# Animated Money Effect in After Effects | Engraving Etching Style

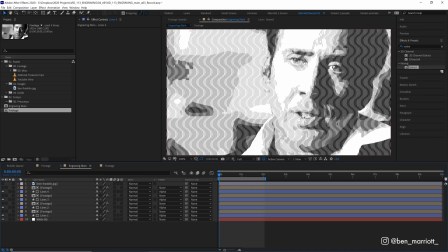[8:15]
So let's rotate some of our lines. I think this works best when the majority of our lines are diagonal. So let's open up the rotation of lines two and three by pressing R on our keyboard, and let's rotate them 45 degrees.
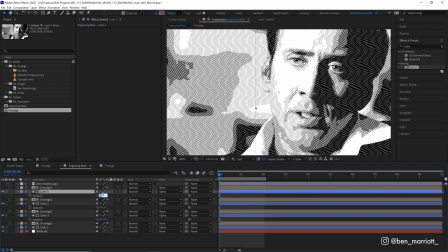[8:26]
And now let's make lines four minus 45 degrees. And there, now we've got cross-hatching lines. And depending on what size you're viewing this video at, you might get a moiré effect where strange patterns emerge with repeating lines.
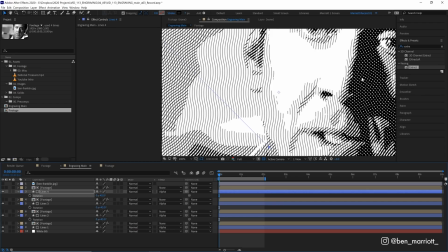[8:38]
I can see that if I zoom out a little bit, but know that when I show this at 100% size, you can see that the lines are all working.
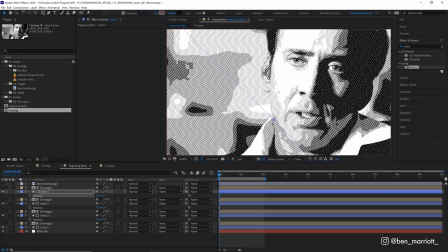[8:44]
There, it's looking closer now, but there are a few things we need to do to make this effect look its best. We've got this clear divide between the thickness of our lines. It goes from thickness one to thickness two in these big patchy sort of islands across the whole image.
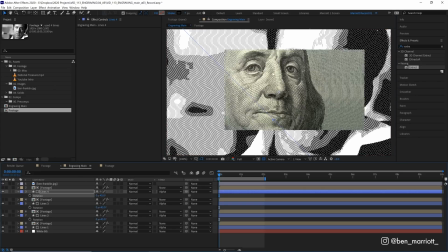[8:57]
And when we look at our reference, that isn't quite what's happening here. These are all tapering out into nice pen strokes. So let's change that. And doing that is a two-step process.
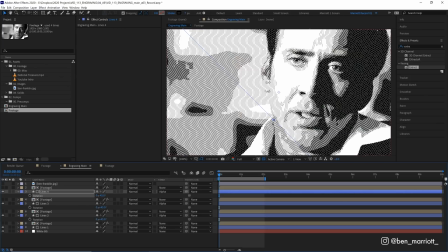[9:05]
So these sharp divisions are coming from our footage being posterized into just those five layers, those five colors. Now that really helped us when we were separating our layers with the histogram using the extract effect. But we don't really need it now. So let's go inside that footage pre-comp and turn off posterize.
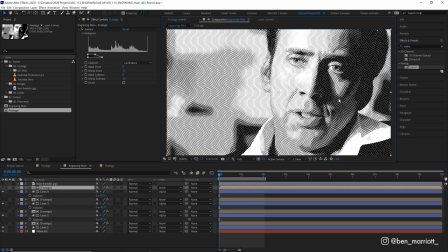[9:21]
Then let's head back into our main comp. We can see it's a lot more detailed now. Now it looks like these lines are tapering off into nothing, but they're not really.
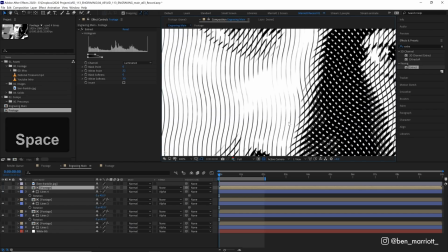[9:28]
If we zoom closer, they're not getting any thinner, they're just fading out.
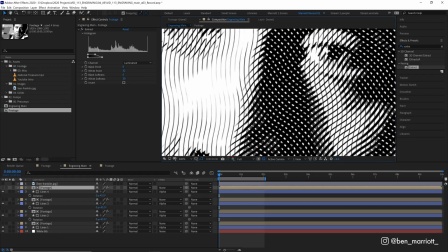[9:32]
And in some areas like here, we can see the thicker line is fading out into the thinner line and gives us a bit of the effect that it's tapering out. But also it means that our image isn't just pure black and white anymore.
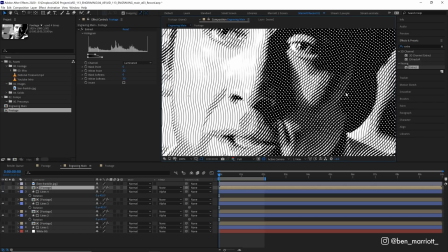[9:42]
We have all these gray images, which add more detail, but don't really look like how an engraving or an etched illustration would look.
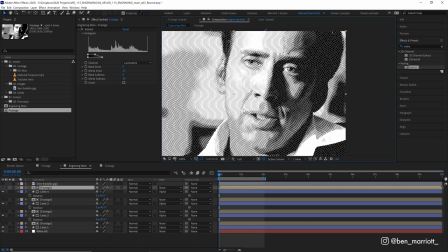[9:49]
But we can get rid of that using a very handy trick to increase the contrast. So let's create a new adjustment layer with Control Alt Y again, And let's add the effect Gaussian blur.
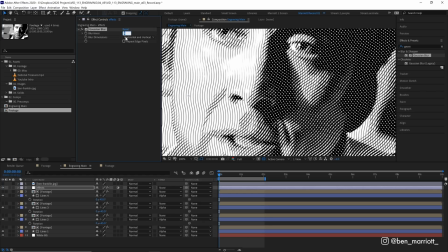[9:58]
And we want to blur it ever so softly. Maybe just 2 might be enough, just to soften the edges of these lines as well.
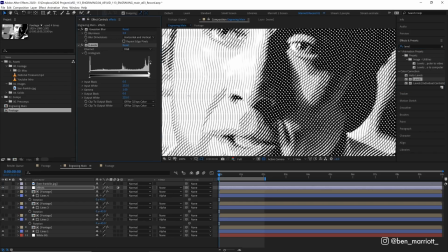[10:05]
And then let's add the levels effect. And let's bring the black and the white points closer to the middle to add some more contrast. There, we've effectively getting rid of all of those gray areas that we had before.
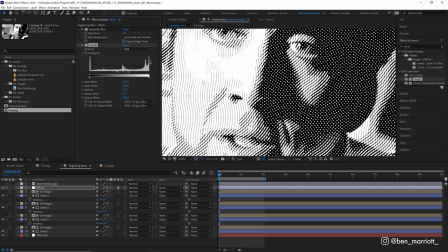[10:17]
Now this does take us a bit further back to that sort of posterized look where there were clear islands of lines of different thicknesses, but we're in a much better place.
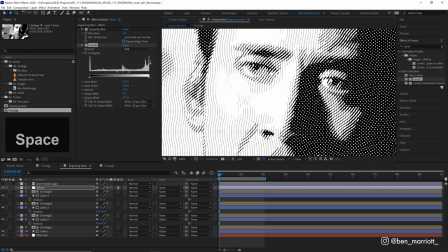[10:26]
And we're gonna fix that with our next step, which is also gonna remove another thing that isn't quite like our reference.
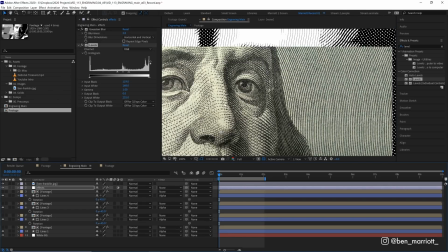[10:31]
In our reference, we can see as our lines taper down, they also sort of break apart into these dashes.
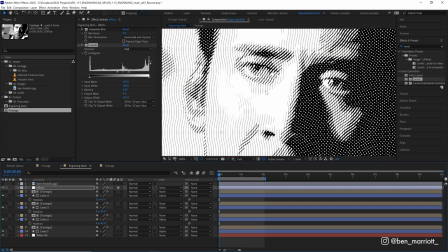[10:36]
So let's add that to our footage. And we're gonna do that by adding noise on top of our footage, which will then get pushed through all of these comps with our mats, turned into our lines, and then crushed more into tapered points with this adjustment layer. Now we also wanna see what's happening in this main comp while we're adding that noise.
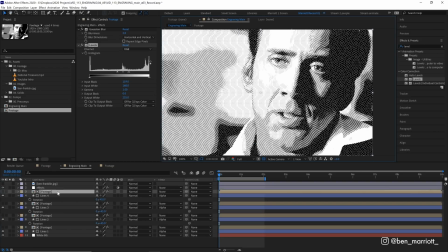[10:51]
So let's lock this composition window up here. Let's open up our footage comp and drag that to the right.
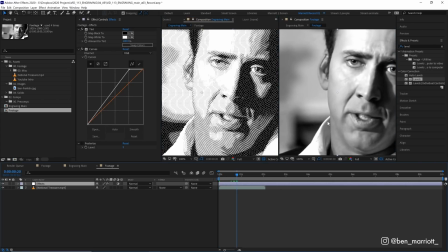[10:57]
Select the engraving main over here. So now we can see both of them at the same time. Let's create a new adjustment layer just for that noise. And we wanna drag that under our effects. Now, if we just add the vanilla noise effect,
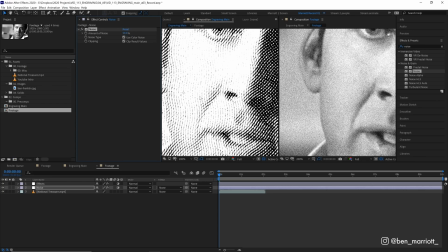[11:09]
and let's bump it up really high to something like 50%, we can see we do get a much nicer taper of our lines, which gives us more details, but it looks very scratchy and distressed, like an old photocopied photo, which you might want. Hell, if you've watched any of my other tutorials, you know I love gritty, grainy effects, but there are 2 things I don't like about this.
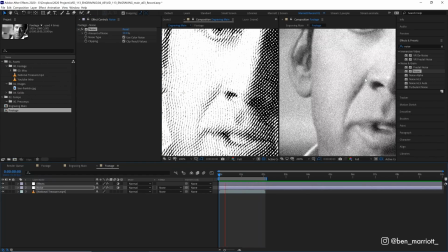[11:28]
One is that this noise is always animating. We can't just turn this effect to static.
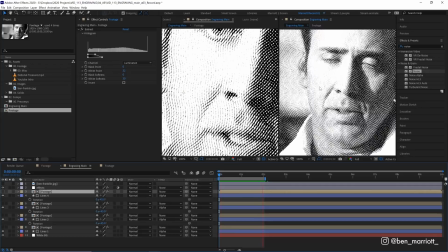[11:33]
And that doesn't look great when we pop back into our main comp after all the effects are applied. And sorry, we're gonna see a bit of double for now. But that animated noise is making this effect just look too jittery as it animates now, and it doesn't look great.
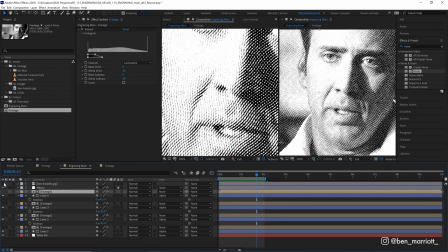[11:45]
And also the dashes that we wanted to create in our reference, they're far too small, they don't really look purposeful. They just look like distressed paper or ink that's been scratched off. So we're gonna fix that by adding a better noise.
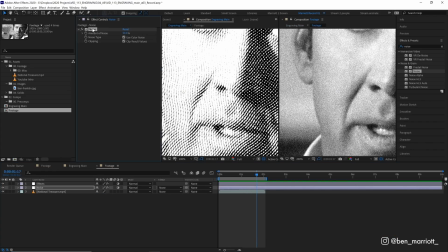[11:56]
So let's go into that comp again, get rid of that noise effect, and add the effect fractal noise.
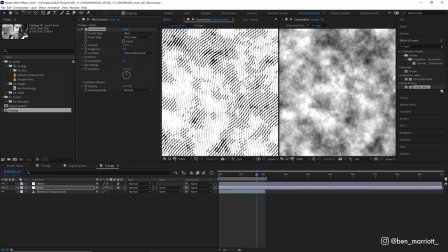[12:01]
Now, fractal noise is nice and static, and it also has a lot more parameters that we can fiddle with. First of all, it's far too big, so let's open up transform and change the scale from 100 down to 10.
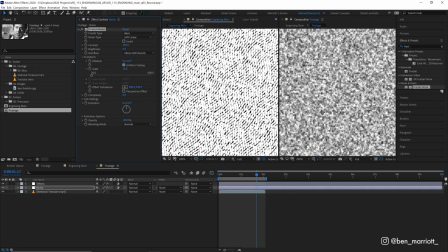[12:11]
There, and now we've got a much bigger noise than before. And this is giving nice bigger dashes and gaps in our lines, which is closer to our reference. But we can't see our footage through it. But that's easy to change.
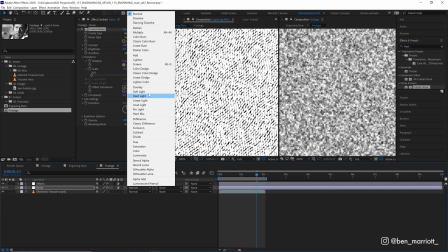[12:23]
We just change the noise effects blending mode from normal to overlay. And now we can see our footage underneath.
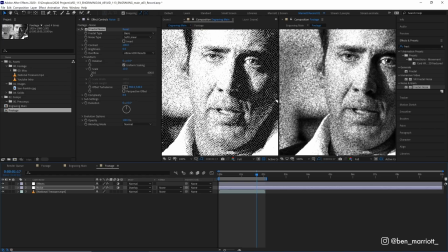[12:28]
Let's zoom out and we can see that that bigger noise is much nicer than the smaller noise, but it's still way too strong and is distorting it way too much. So let's turn the opacity of this layer down from 100% to 50%. And that's reduced much more, much better.
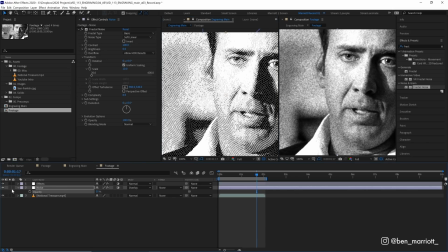[12:43]
Now I've got a lot more variation in those flatter areas. And if we select that noise layer and just toggle it on and off, we can see how much of a difference it really makes. And again, if this is too much, you can turn down the opacity even more. But I think I like it at 50.
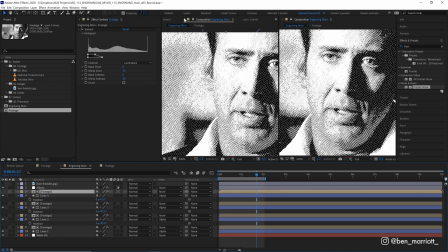[12:55]
Now let's go back into our main comp. We can remove that locked window and drag this comp back into here.
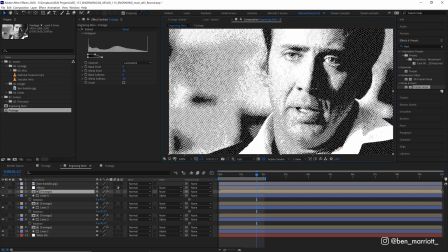[13:00]
There, now we've just got one composition window, and let's see the whole effect animated.
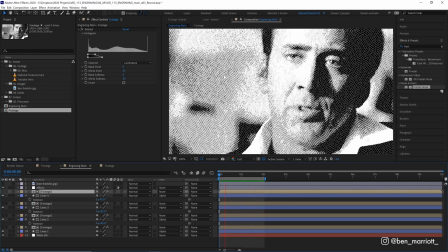[13:05]
Now, if you do want some animation to these lines to give it a bit of a boil and make it look a bit more hand-drawn, we can simply go into our footage layer, into our fractal noise effect,
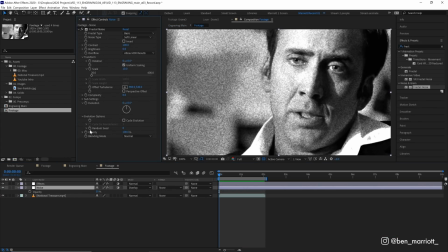[13:13]
open up evolution options, option or alt click random seed, and add the simple expression time *4, which will give a new random seed every 4 frames or so.
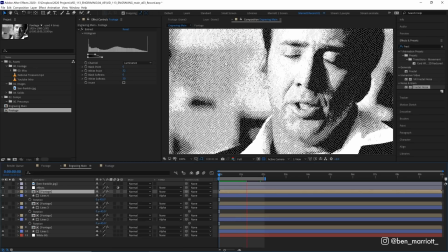[13:22]
So we get a nice boiling noise. And in our main comp, that looks like some slight variations in our lines.
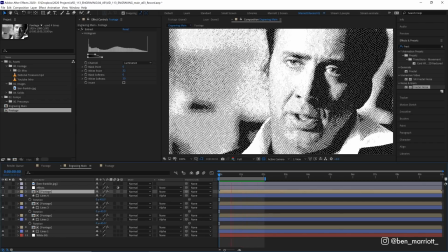[13:28]
And I think that's a little better than keeping it static, but it's not as distracting as the noise we had before animating every frame and looking really jittery.
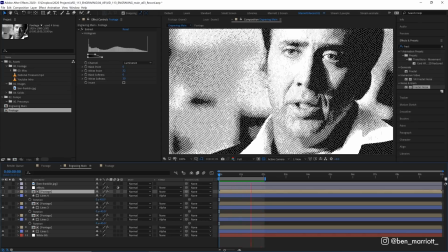[13:35]
But again, you can turn this off and adjust to your taste.
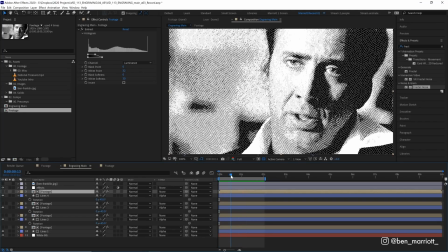[13:37]
Now, if you want to change the color to make it look a bit more like regular money, we can go to this adjustment layer and add the effect tint.
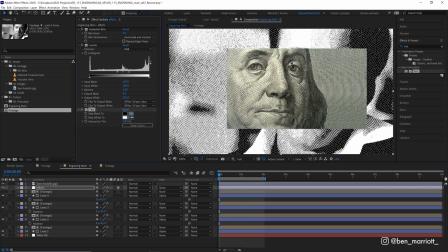[13:45]
And we can just turn on our reference and then map the black to one of these dark colors and map the white to this green paper color.
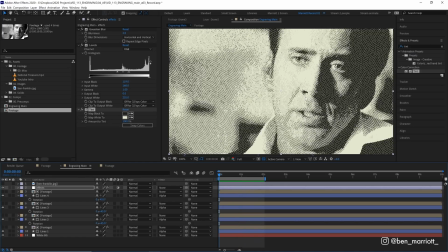[13:53]
And now we've got it the color of money. And if you want a more detailed engraving, we can simply select all of our line layers, open up scale with S on our keyboard, and drag them down to bring all the lines closer together.
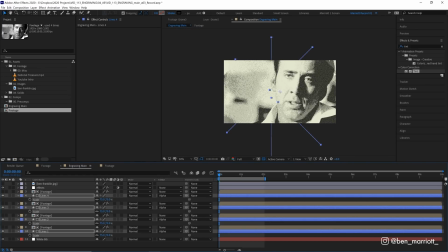[14:06]
Now, if you scale this down far enough, you're gonna run out of lines at the edges, but you can always increase the repeaters on each of these.
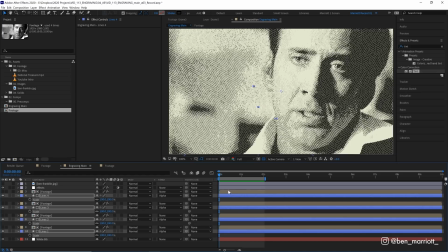[14:12]
But I think that works best at 100 for now. And now that this is all set up, we can simply go in and replace our footage.
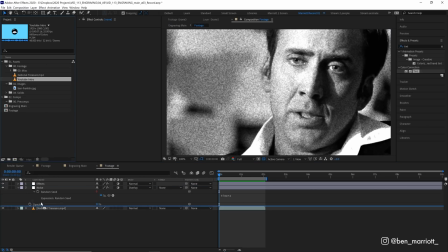[14:18]
So let's go into this comp and above National Treasure, let's just drag in my YouTube intro. Now we can see the contrast isn't quite where we want it to be.
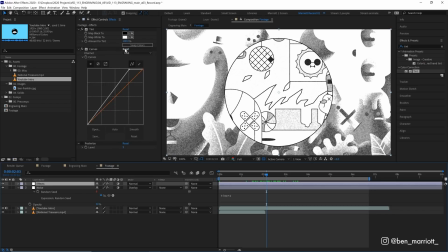[14:25]
So we just go into effects and maybe just let's reset this curves effect. So we're not adjusting the contrast at all.
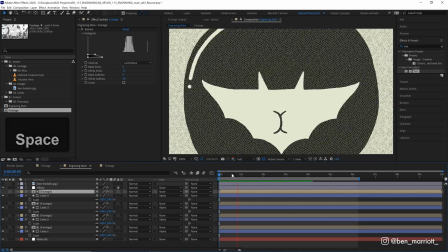[14:31]
There. Now let's go into our engraving main. There, and we can see that that's instantly applied and affected to this new clip.
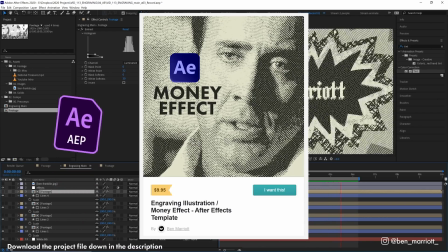[14:38]
Everything will just work. Again, you can get this project file with everything all set up to save yourself a bunch of time, and that is just $9.95 on Gumroad with a link in the description. I'd love to see what you create with it. If you'd like to learn animation and motion design techniques, I've got a playlist of some of the best tutorials on this channel for you to take a look at. I'll see you in the next one.